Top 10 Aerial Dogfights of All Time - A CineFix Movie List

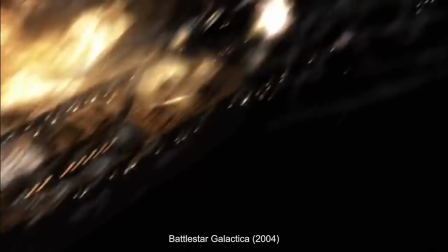20:55 Wrath of Khan features a trippy clash mid-nebula. Battlestar Galactica's Battle of New Caprica has enormous scales, say that five times fast.
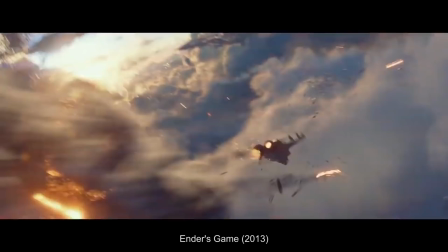21:04 The Expanse makes up for subpar CGI with fascinating tactics. And honestly, if you can get past the YA of it, Ender's Game's final simulation actually looks amazing.
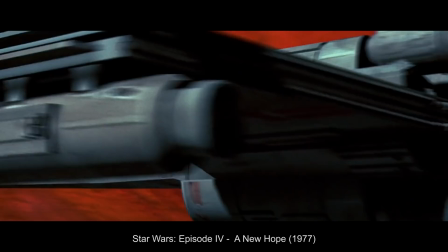21:13 However, as far as we can tell, all the best dogfights from in the future actually take place in the past.
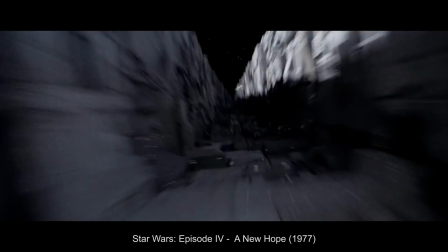21:19 Way, way in the past. From our last space battle pick, the trench run that first proved to the world that epic space warfare was possible and worth making,
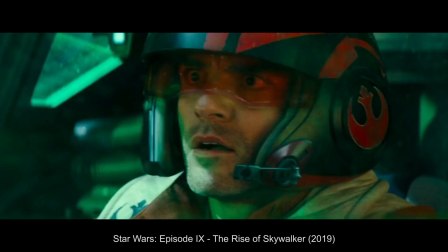21:27 to the Return of the Jedi's Battle of Endor that one-upped it,
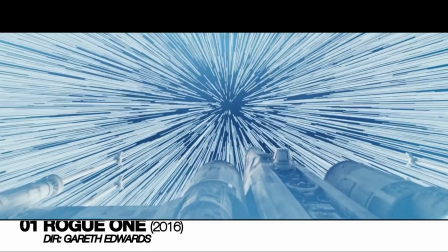21:30 to the too-big-to-really-understand Battle of Exegol, we think the Star Wars series hit the absolute sweet spot with Rogue One's Battle of Scarif.
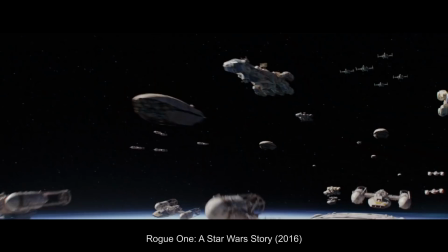21:38 Admiral, this is Blue Leader standing by. This is Gold Leader standing by.
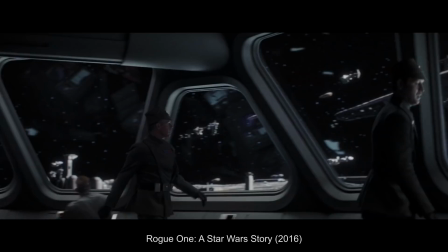21:43 This is Red Leader standing by. Sir, those are rebel ships.
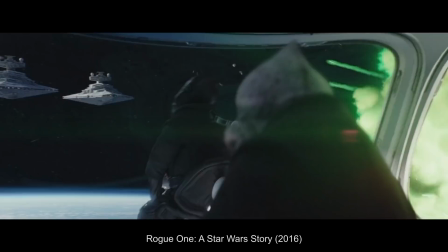21:48 Get Admiral Gord. Immediately.
Skyward side of the Battle of Scarif is a massive extended conflict over the clear objective to take down the shield gate,
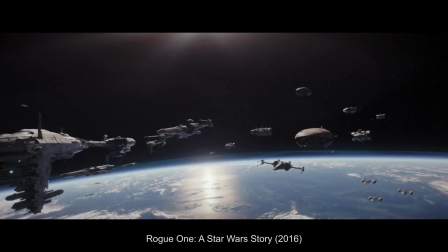21:57 all in support of the greater strategic goal of getting the very plans that enabled the very trench run that invented the very genre of space combat back in A New Hope.
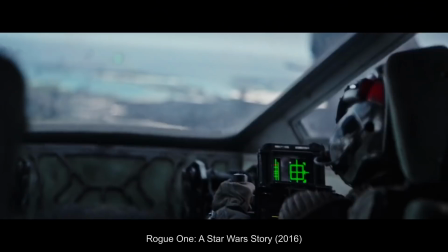22:05 Rogue One's climactic battle is a perfect example of why it's so important in action sequences to clearly
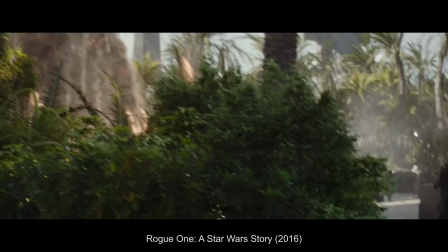22:11 connect the tactics to the strategy to the overarching narrative goal in every game. every moment.
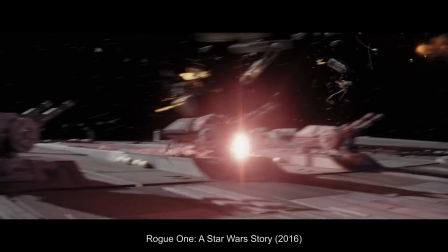22:16 It's a blitz to rush the gate before it closes, countered by a lockdown to prevent further intruders,
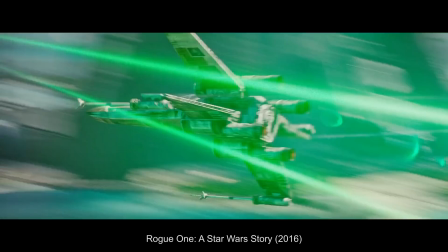22:21 countered by a bombing run to break the lock, countered by a scrambled squadron of TIE fighters to interdict them,
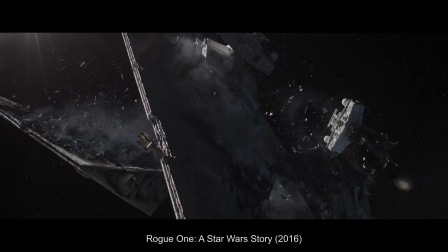22:27 and on and on until the tactics culminate in a fittingly epic climax.
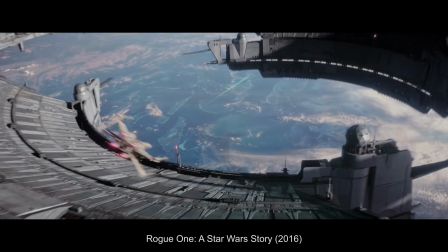22:33 Rogue One finds the newest generation of Star Wars films pushing the envelope of VFX achievement to an almost photorealistic degree,
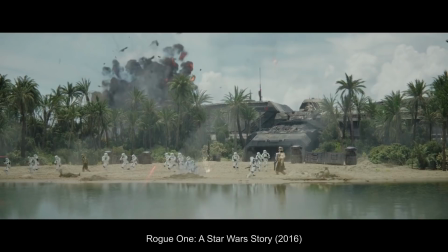22:40 giving us the best looking space action anyone has ever seen. And it all feels like it really matters.
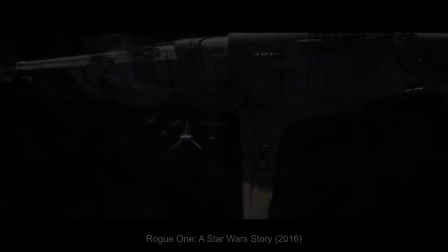22:46 Which is why it's one of our picks, chronologically, for cinema's top 10 aerial dog fights of all time.
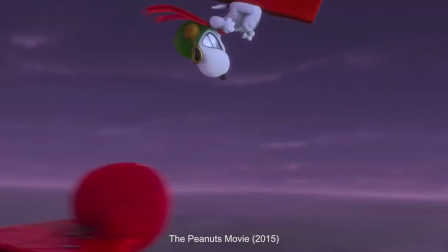22:54 So what do you think? Disagree with any of our picks? Did we leave out any of your favorite dog fights?
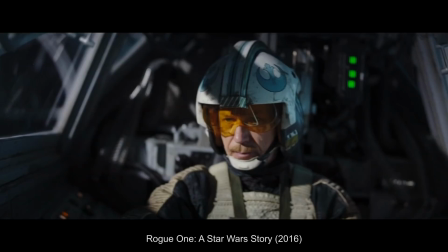22:59 Are you mad that we called Rogue One aerial since there's no air in space? Well, we'll have a chance to make it right somewhere around 2030.
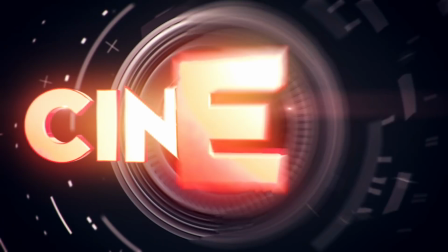23:06 Let us know in the comments below and And be sure to subscribe to IGN Movies and TV for more Cinefix movie lists.